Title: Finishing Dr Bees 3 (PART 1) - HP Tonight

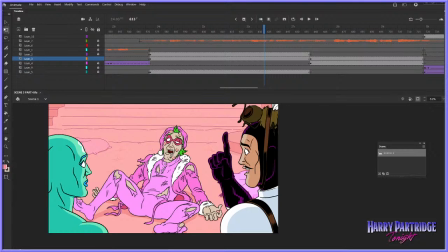Hello, Charles Moss. Thank you for coming by. Let me see. All right, that's all I'm gonna read now. Lazy. Gonna give that a break.
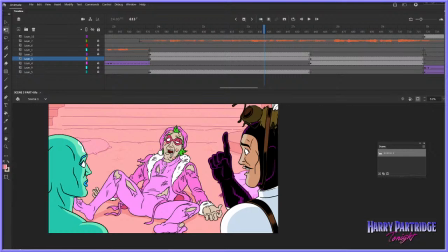Okay, so the Comforter's lair is all padded.
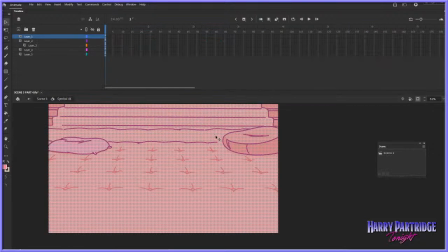Let me go into it here. It's sort of padded like,
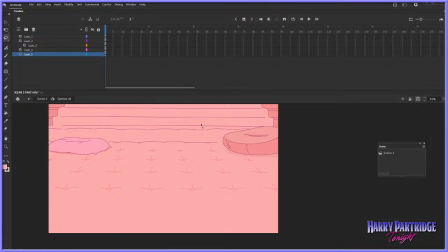a padded room. I'm trying to think of a reference, like a big, like a giant couch or a padded room or something. And I want to strengthen. Oh, come on! What is it doing? What is it doing? Can it not cut me some slack here?
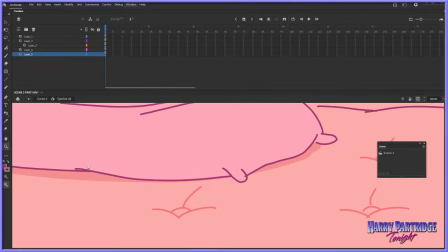Why is it not? Okay, the color doesn't want to. Yes, that color, please.
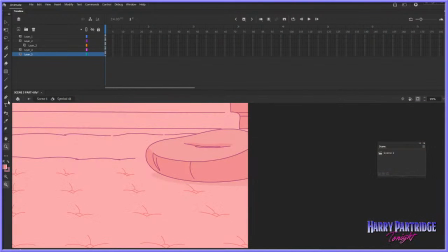I want to slightly
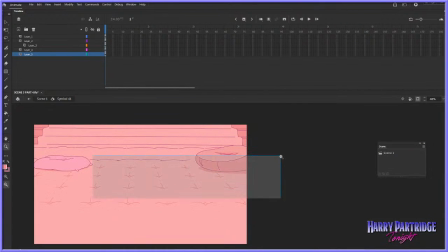increase the thickness of some of these lines here that you see that sort of denote the kind of puckering of the couch,
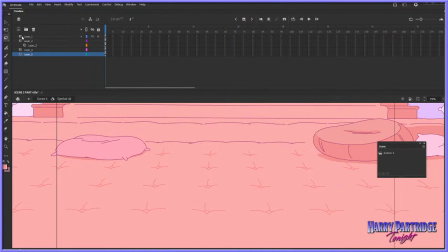of the padded ground, because whenever I render and add all the motion blur and grain and stuff that sort of makes it look like old jittery film,
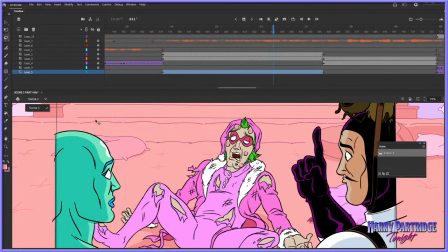we get we get this kind of effect where the sort of low contrast skinny lines don't really turn up. They basically get lost in the grain. So I'm going to thicken those lines up a little bit. And I'll just put them in his graphic and sort of layer them below.
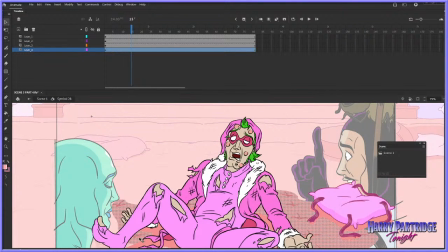And Hopefully that'll take and look alright. It's a different size. This may not work. This may not be worth doing.
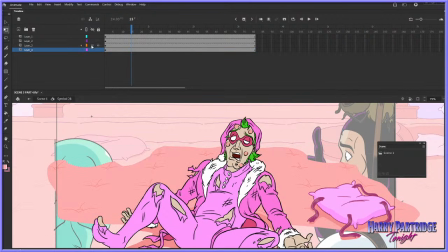Let me see if we just move that over a little bit. Sort of right.
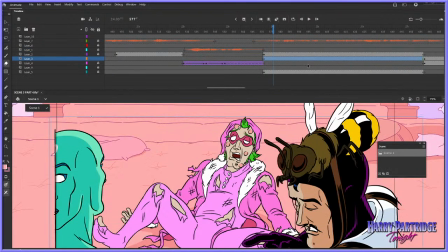Can we get away with that? Let's actually see the shot in action now.
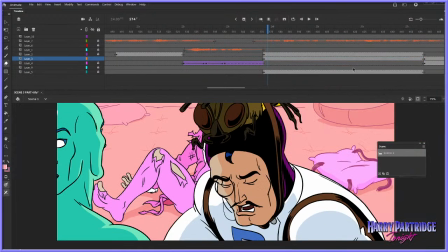Get rid of the stuff at the sides. So, yeah, it's a bit messy over there.
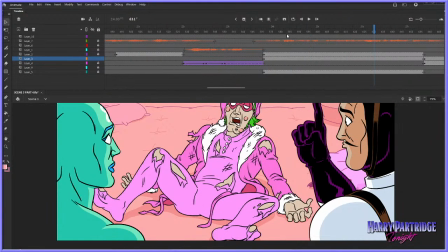Instead, we should look to see who's really...
Alright, I think we can get away with that. We'll just clean up this little messy area over here.
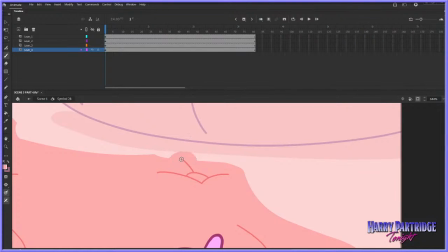And then I'll thicken the lines up. And then I want to add a little bit of something to the character's expressions.
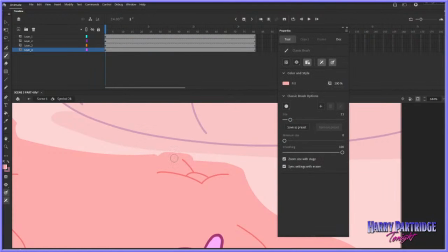I want to actually add some blinks and some eyebrow movement to Dr. B's and some blinks to the Comforter as well. So let's try and do that. Now I want to thicken up the lines. So you go to, what is it to do that?
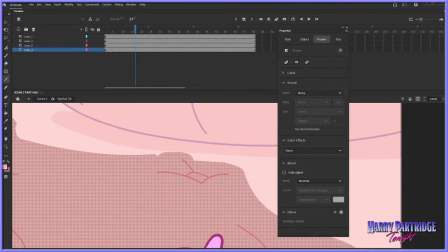It's like
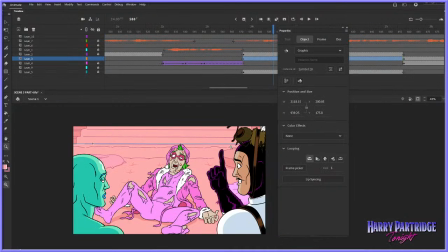3 maybe should do it. Okay, those should actually show up now when we render it out.
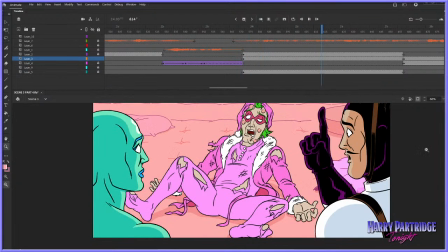Instead, we should look to see who's really behind the...
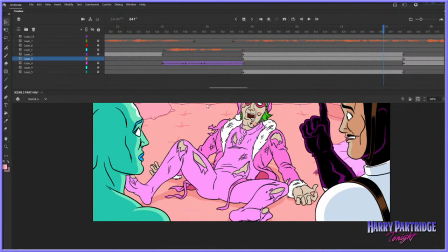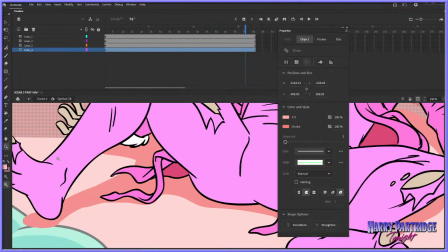And I'm going to make it a slightly lighter color, too.
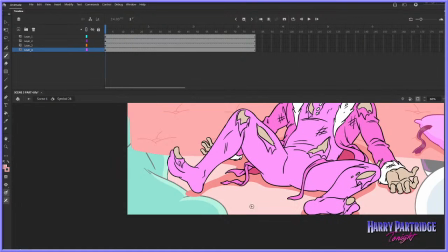And add just 1 or 2 of these little puckers actually in the shot with him, because there are none in the foreground.
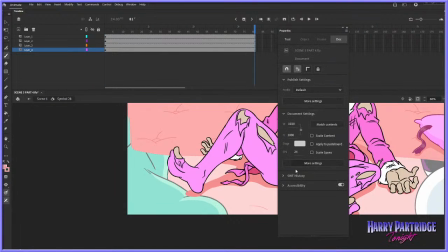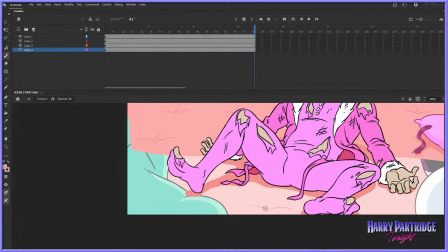Something like that.
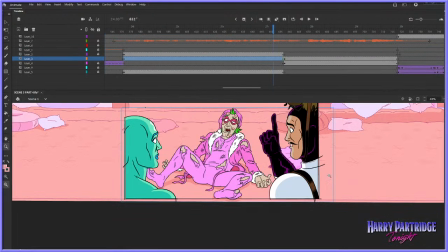Okay, why is that not showing up?
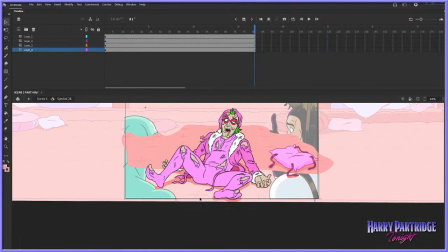Why is that not showing up? Oh, did I make them the wrong color?
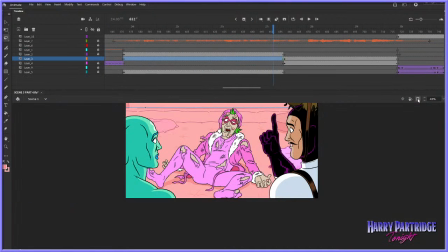Yeah, there we go. Okay. Alright, I just wanted to add some detail there to the floor with the drop shadow.
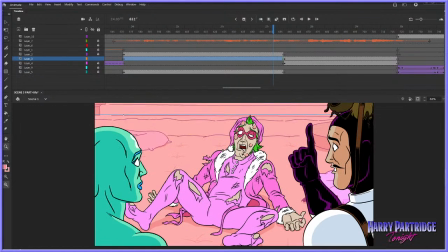Real boring stuff.